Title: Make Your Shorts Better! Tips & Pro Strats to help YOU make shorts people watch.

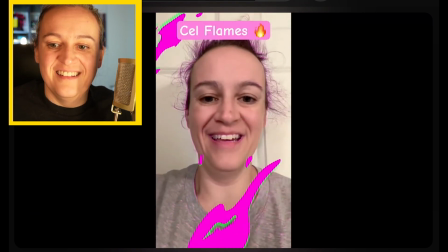748s This one's funny. It's called Cell Phones. I feel like I'm trapped in For this one, I found text.
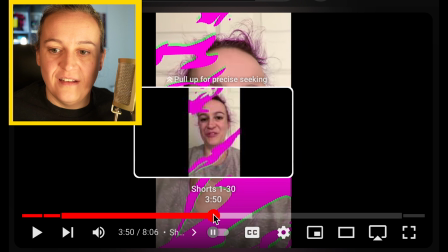755s
Text on the app. Did you see that? Did you catch it? All right. Hold on.
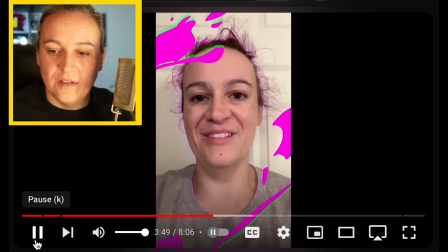761s
Sorry, I may have gone too far.
This one's funny.
And here we are.
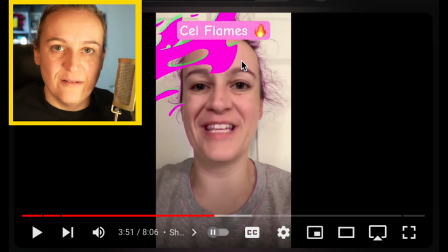765s
Ta-da! Text. I found it, and I used it, and it was lovely.
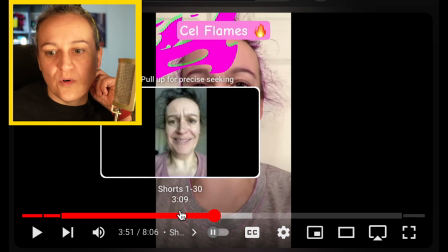770s
Oh, yeah. I had used it in a couple of shorts before, huh? Yeah, I used it on infrared right there.
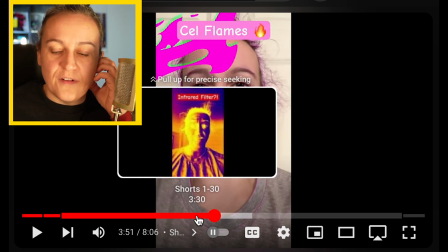775s
I don't think I used it before. Yeah. So I found it for the infrared one, and I was like, oh, I could do text on these.
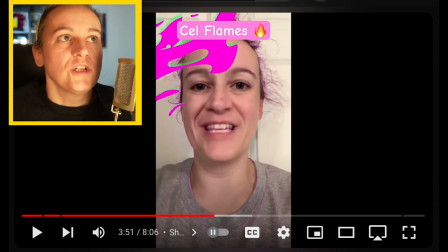782s
I found that, like, from watching other people's shorts, as I was researching all of this, I had discovered that, oh yeah, people really like interacting with shorts that have text on them. And I wasn't about to use CapCut or anything for like live action captions or stuff, because one of the games that I decided to play when making my shorts is that I record it on my phone, I edit it in the app, and that's it. That's all I've got time for. That no more than that. So I'm not going to set a computer and chop up previous YouTube videos and throw those up on the thing. Sorry, like, I'm not going to. I want to play. This is my playground. And so whatever I improvise, I improvise. Whatever I can record, I record. I actually swap outfits back and forth. So when you see me with a stash, and then in the next moment I'm wearing a hat, and then you see me with the stash again, it's because I literally put the stash on, recorded my line, took the stash off, put the hat on, recorded my counter, took the hat off, put the stash back on, reframed myself, and recorded the counter to that. Like, that's how I make my shorts. I JVC in the backyard style, like, that's it, in camera, and fully.
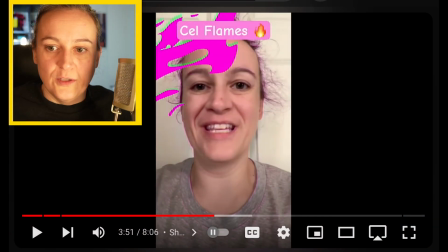851s
So when I'm looking at this, I use the effect, I use the text on the top, and that's it. I don't have any sort of post-processing where I do the captions or anything, and I'm not going to, because I literally do not have that kind of time.
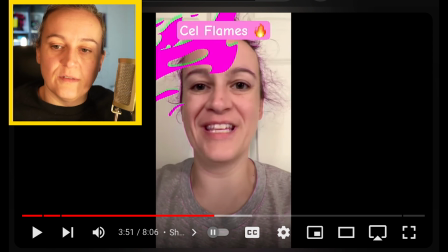866s
Like, I need to devote my resources where I can. And so I was happy to find that in the infrared and in this one, and use it with emoji. So it's pretty flexible. It's got a lot of colors. It's got text choices for you. And this weirdo effect has come up once or twice in different shorts, the cell flames themselves.
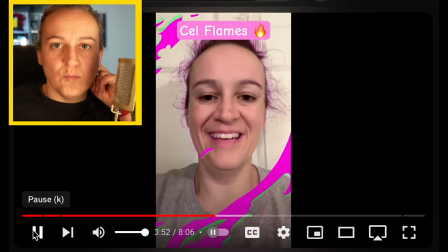884s
So I was happy that day, because I was like, oh, I'm moving the needle on what I know, like the tools that I'm exploring.
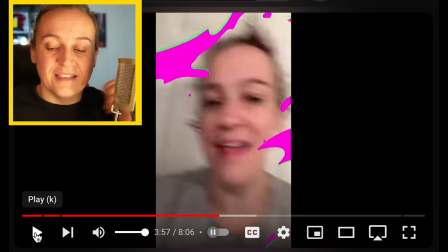890s
So this was silliness, because I didn't really have a story behind it. So I was just shaking the camera to test the motion blur.
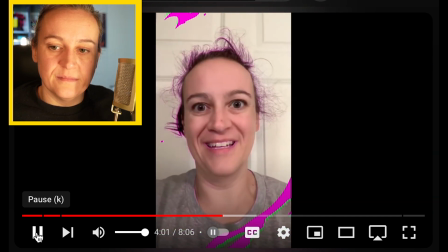897s
That's it. Yeah.
What would you use this for? Like Yeah. in filmmaking, I mean.
Ah, look at that.
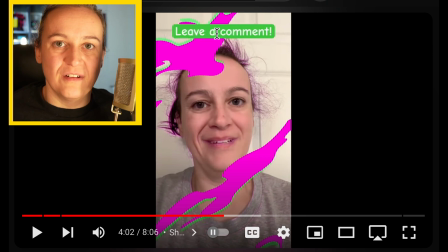903s
Oh, yeah. Put a comment or put some text on the screen so for rewatchability, because sometimes some people won't read fast enough. And it seems like a dirty trick, but at the same time, it's like the shorts are 15 seconds long.
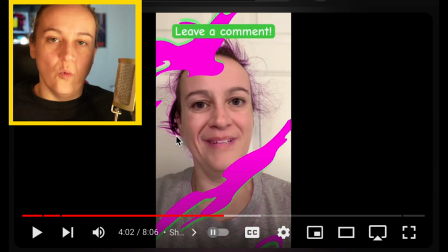917s
So if the text is on the screen for about a second while you're talking, then that's about as fast as the human eye can grok. But the slow readers might have to do a rewatch in order to catch this text. I'm just trying to leave the comment up just as long as I possibly can without feeling like, oh, what was that again?
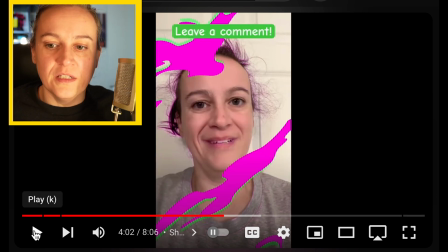935s
Can I rewind a short? No, not yet. Next.
Did you grow up in Ah, ha, ha.
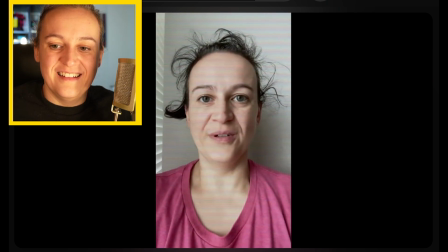941s Then this filter should be very familiar to you.
Yeah, I remember this.
Old-timey CRT? Yep, that's what it looks like. It gives you radiation?
That's me.
For serious.
Yeah, I could use this filter in any number of ways.
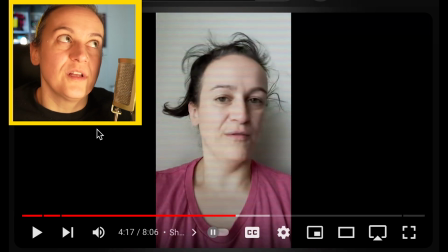953s
Yeah, I was actually, when I was recording this, I remember recording this and I'm thinking about The Ring specifically.
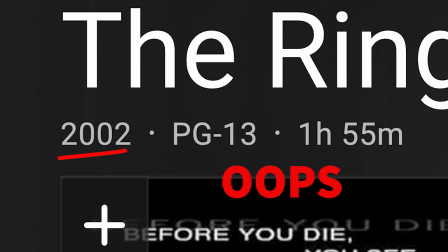957s
Anybody who knows the horror, I think it's 2007, am I right? I don't know. Based on the Japanese horror film Ringu. For anybody that didn't know, it was actually a remake. And the girl out of the well and the tape that you can't watch because then you die 7 days later and things like that. And you have to pass on the curse or die yourself. Like, terrible things. But yeah, when she's climbing out of the TV, it's got a very accented filter, very much like this.
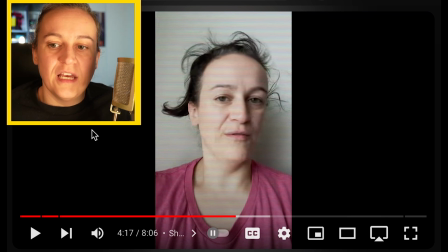982s
So that's what I was thinking of when I was recording it. And also, like, I really did get a throwback to my previous days. But also, at the same time that I was recording it, I knew that this video might underperform because of the washed out color scheme that it has. And I was right.